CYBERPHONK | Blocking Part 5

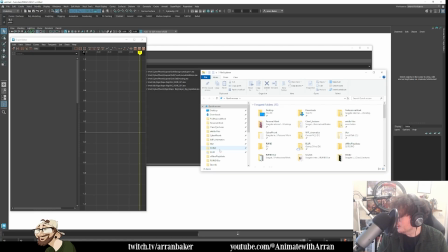[0:07]
So for anyone who's new to the channel, I will just explain what we've been doing a little bit. I always go over this each stream. It might be a bit boring for everyone else, but I'll go for it anyway. So essentially we're doing a 60-second
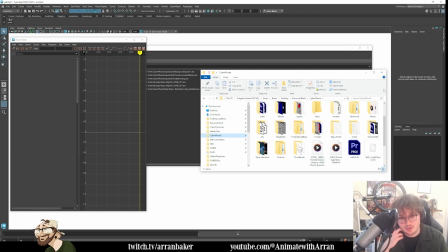[0:23]
singular shot, which is a character traversing through a cyberpunk city, and she's trying to escape from the police because she's an assassin and she just took someone out. And the police in this scenario are robots. But I will add background characters later.
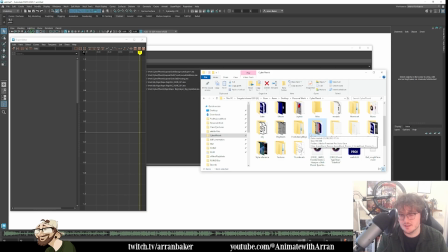[0:43]
I do plan on getting some rigs and just like set dressing, but kind of keeping their faces very vague. I don't want to steal the attention too much. But I would like to try and keep it all quite like anime themed. So I'll try and find some anime rigs.
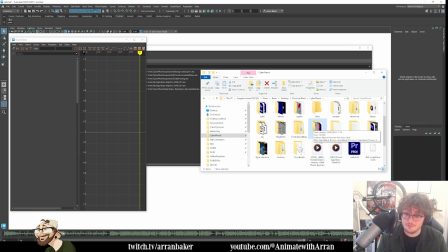[0:56]
So if there are any interesting anime rigs out there that people know, ideally that are free, yeah, send them in the chat and I'll check them out. But again, I'm just thinking my head is always 2 steps ahead of where I should be.
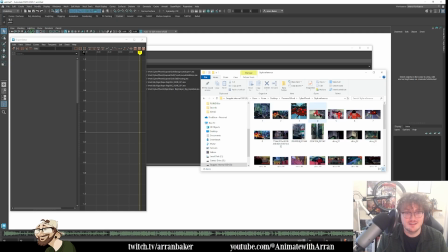[1:09]
So with this in mind, I went through some of the shots in Akira and picked out
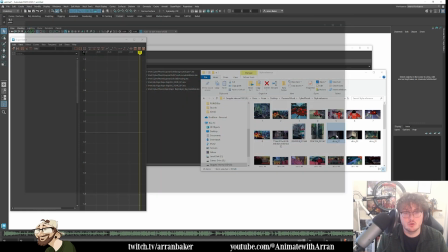[1:19]
specific images that I thought would be useful for like when I get into set dressing.
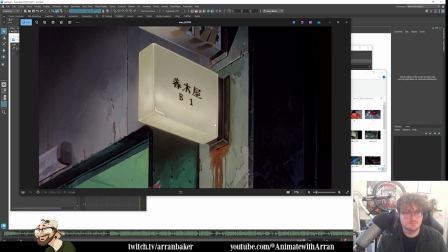[1:23]
So I'm like looking at these textures, seeing how the light responds to those textures as well. Because that's something I want to experiment with later is, am I going to actually use physical lighting,
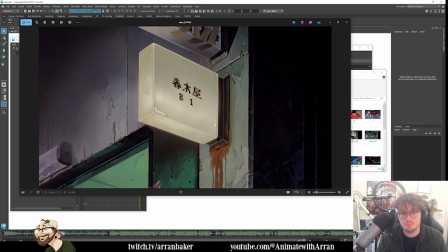[1:38]
like actual lights, in the program, or should I paint the lighting almost as though it's baked, like it would be if you're in a video game? So do I paint the lighting into my textures? I think I might I'll probably start with physical lights in Maya or Blender.
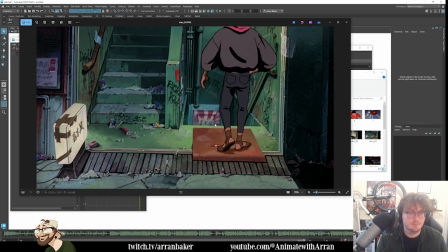[1:54]
It'll probably be Blender. And then we'll go from there. But all these textures, like seeing the contrast between how flat the characters are
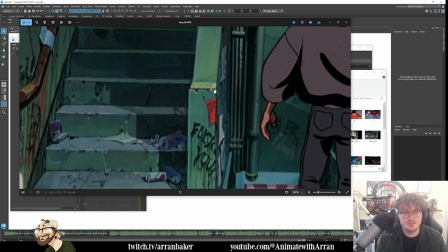[2:03]
versus the intricacy of the backgrounds is something I want to try and achieve.
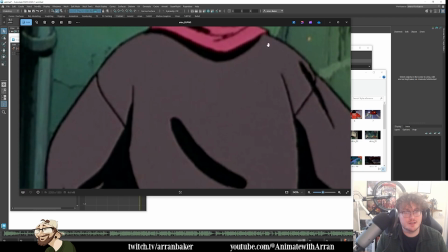[2:08]
I was also looking at like the line work and seeing how I can replicate some of this line work so it feels not perfect, so not clean.
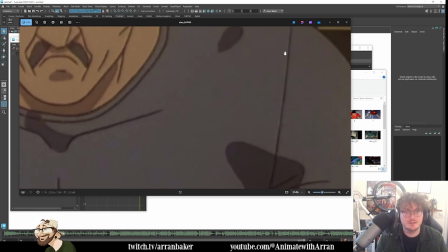[2:17]
Like some of this stuff has been cleaned up, but you can see where there's like slight,
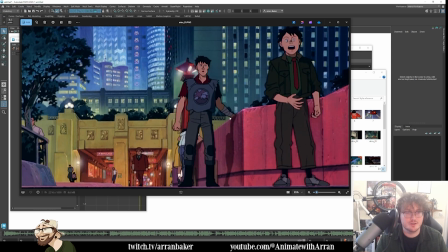[2:22]
like, you know, distortions that I want to try and get in there. I really like the color script in this one. So there's a segment which we did a little bit earlier, which I can show you.
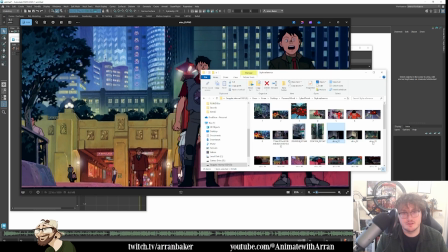[2:35]
I'll show you whilst it's loading, because it's still loading the scene.
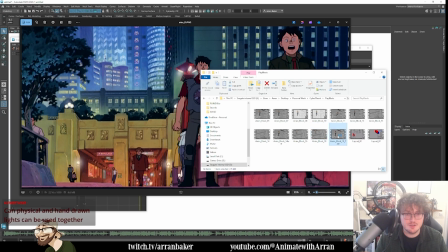[2:39]
If I go to a previous play blast, I can show you which parts I'm referring to.
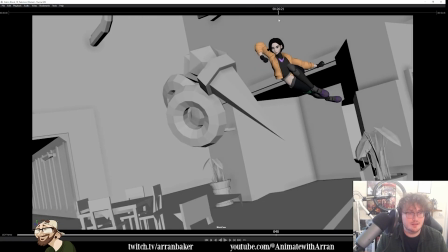[2:46]
So this scene around here, so this section, sorry, there's an add in bit of music.
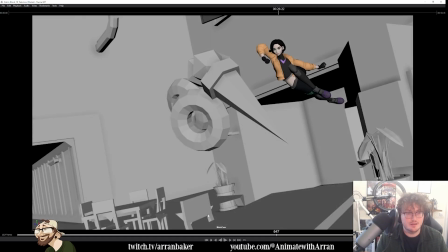[2:55]
There's this section here. I want to try and make it look like this sort of coloring.
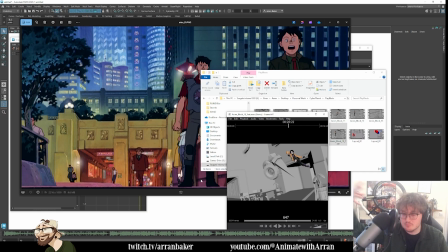[3:03]
So everything in the foreground is like yellowy pink, but then all the really big background drop stuff is going to be like these more bluey, purpley, greeny hues.
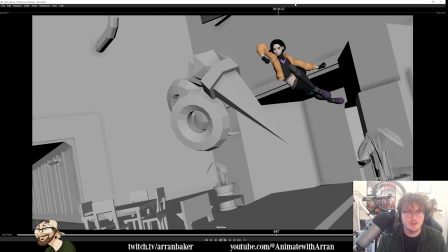[3:11]
And then what other things are we looking at?
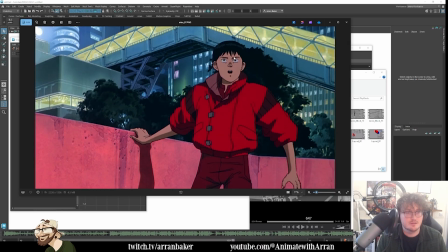[3:16]
So yeah, again, just some good reference. Yeah, I like this contrast because it really makes the characters pop on screen.
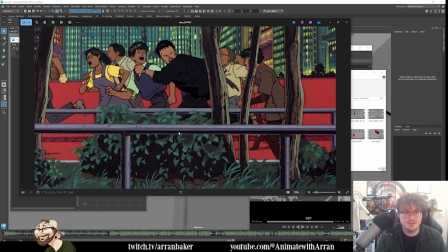[3:24]
I was looking at how they've done plants and trees and foliage and like the textures on the fencing.
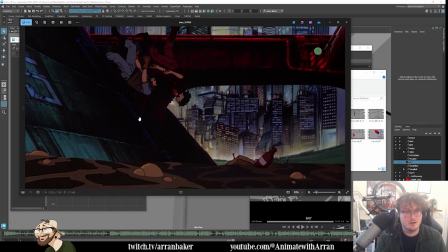[3:33]
And then this is some reference, like these colors where it's like the dark blues, dark bluey greens, and then the dark hot like red, sorry.
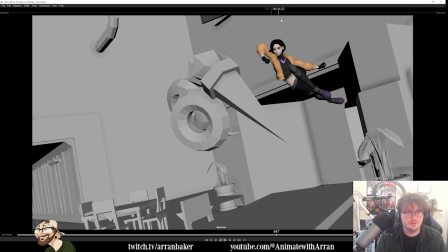[3:42]
I was going to use for a section that we're currently working on, which is this part.
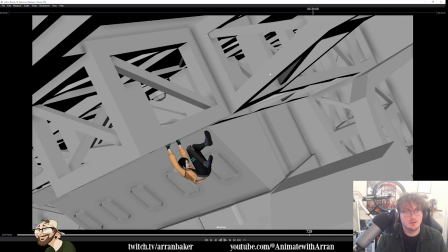[3:47]
So as we come under, I want to have this all like these really dark, deep colors,
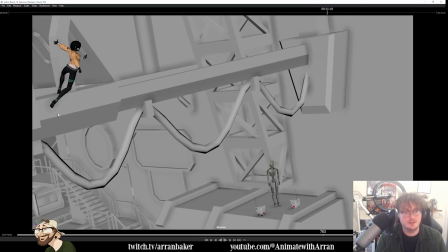[3:52]
so that she's kind of like, we just about catch her in the light, but then it's going to draw our attention down to these robots.